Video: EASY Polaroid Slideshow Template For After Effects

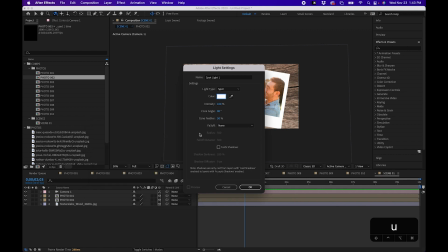(8:15)
You can actually change the color of the light. In this case, I'm going to leave it white. And then click OK just to see what we have here.
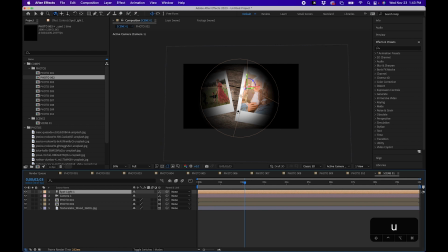(8:23)
Now you'll notice that in the composition window, there's a cone that's actually showing where the light is. Now the easiest way to maneuver a light is just click on the light inside the timeline panel, hit P to bring up position. This is really where you can actually reposition it. So I'm going to change the Z value quite a bit to kind of pull it back.
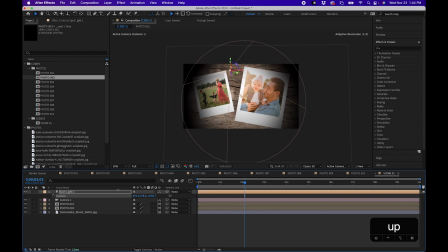(8:41)
Now you'll notice that we're actually just changing where the light is, but you're not actually changing where the light's actually hidden. So you'll notice that, say if we hit A on our keyboard, that actually brings up point of interest. We can actually change where the light is actually being pointed at. So in this case, maybe we want to point at this first photo here.
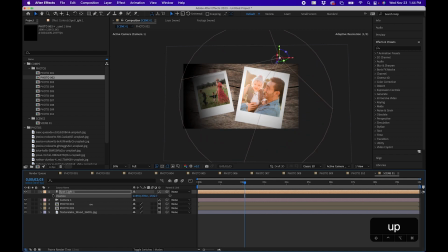(9:01)
We can do that, then go back to P, drag this out a little bit, and that's looking pretty good. Now we can change more of the light's properties, and to do that, double tap A on your keyboard, and that'll bring up light options.
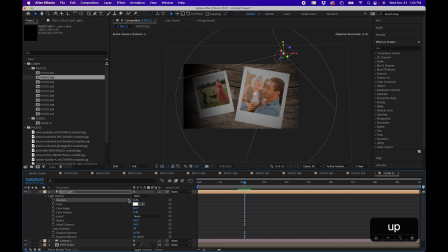(9:16)
We can change the intensity, so if we want maybe a little bit dimmer, we can bring that down a little bit, maybe to 50 or so. Now this is a little dark, and what's nice about lights is you can add other lights to your scene.
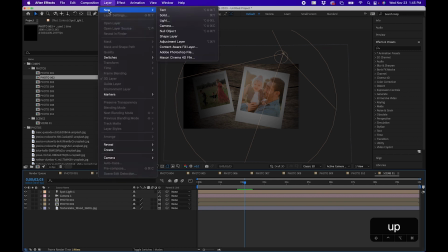(9:29)
So the next light we'll add is actually an ambient light, and to do that, go to Layer, New Light, and we'll change light type to ambient.
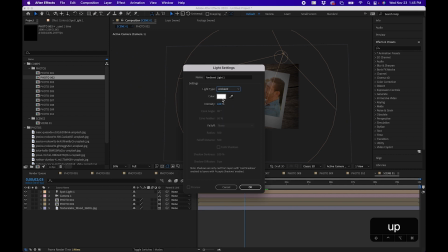(9:37)
Essentially what ambient is just like, you know, an overall light. I'm gonna change the intensity to 50.
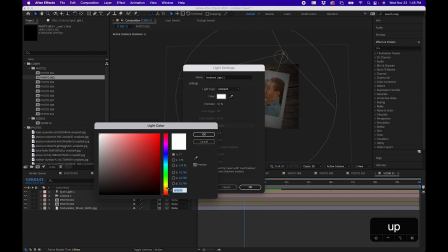(9:44)
And what's nice, you can change the color. So you can actually change the color to maybe a nice warm color. If this is a family photo slideshow, you can actually add some warmth to your light.
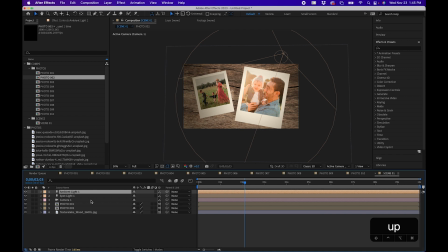(9:54)
Click OK and click OK there. And now you'll notice that we have nice ambient light with a soft spotlight also on these photos here. And you'll notice that lights are by nature 3D, so it matches, it follows the actual camera movement, which is really nice. Now, one other cool thing you can add to this is some particles to kind of give it a more lively feel to the slideshow.
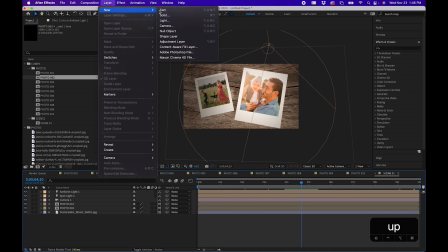(10:17)
To do that, go up to Layer, New, Solid, and we'll name this Particles.
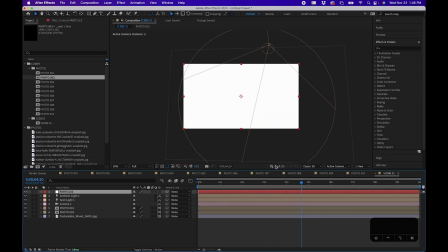(10:22)
Click on Make Comp Size and click OK. And the effect we'll use is called CC Particle World.
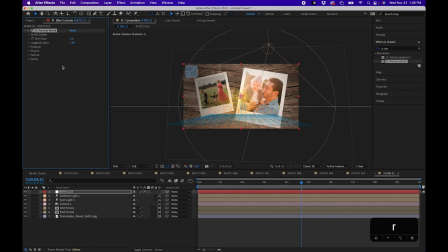(10:28)
So we'll just search for that and drag that to our Solids layer. Then up in the top left inside Effects Controls, we'll change some of these settings.
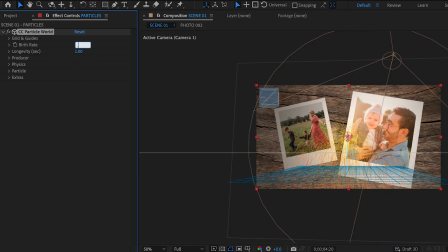(10:37)
We'll first change the birth rate to 0.3. We'll untwirl producer. We'll actually spread these out quite a bit by changing the X radius to 4.5. And we'll change the Y radius to 0.53. And we'll leave the Z radius alone.
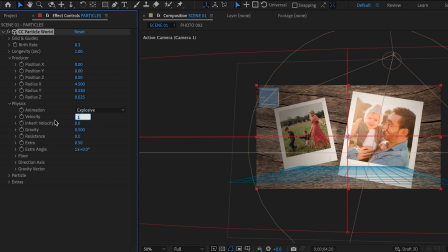(10:52)
We'll untwirl physics, and we'll actually change the velocity to 0, and we'll actually change the gravity to negative, so it's actually going up instead of down, and we'll change that to negative 0.05.
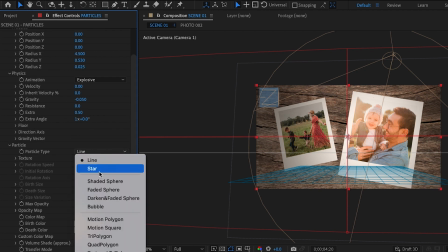(11:05)
Next, we'll untwirl particle. We'll change it from particle type line to actually faded sphere, and that'll actually make them into circles.
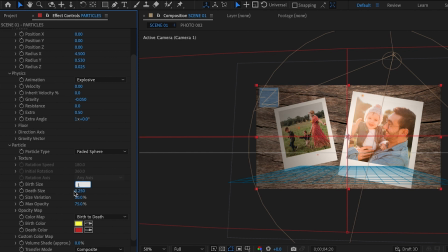(11:14)
We'll change the birth size to 1, and we'll change the death size to 3, so relatively larger. And the size variation will change up to 100. That way they vary in size quite a bit. And the max opacity will actually knock this down to 25. That way they're just, you know, faded a little bit.
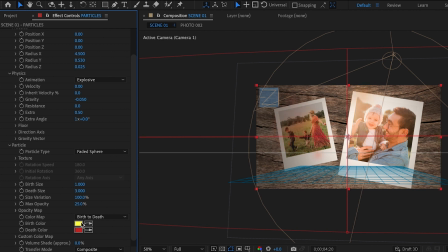(11:31)
You don't want them too obnoxious. And then we'll change the colors to some nice warm tones.
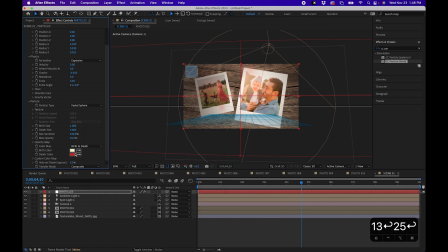(11:35)
We'll do maybe like a champagne color for the birth size. And then a nice orange amber color for the death size. And now when we play this back, you'll notice that we have some nice sparkly bokeh overlay particles into our slideshow here.
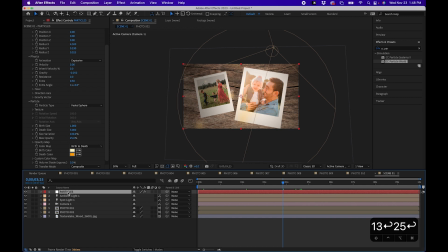(11:52)
And what you can do to make this a little less obnoxious, you can actually click and drag this down underneath your photos. That way they don't also interfere with the photos themselves. They're just underneath it, adding some ambient type of kind of firefly type of look going on here. I don't know, I like this. So that's really how you create one of these scenes. And you know, this is basically the steps to actually create a scene.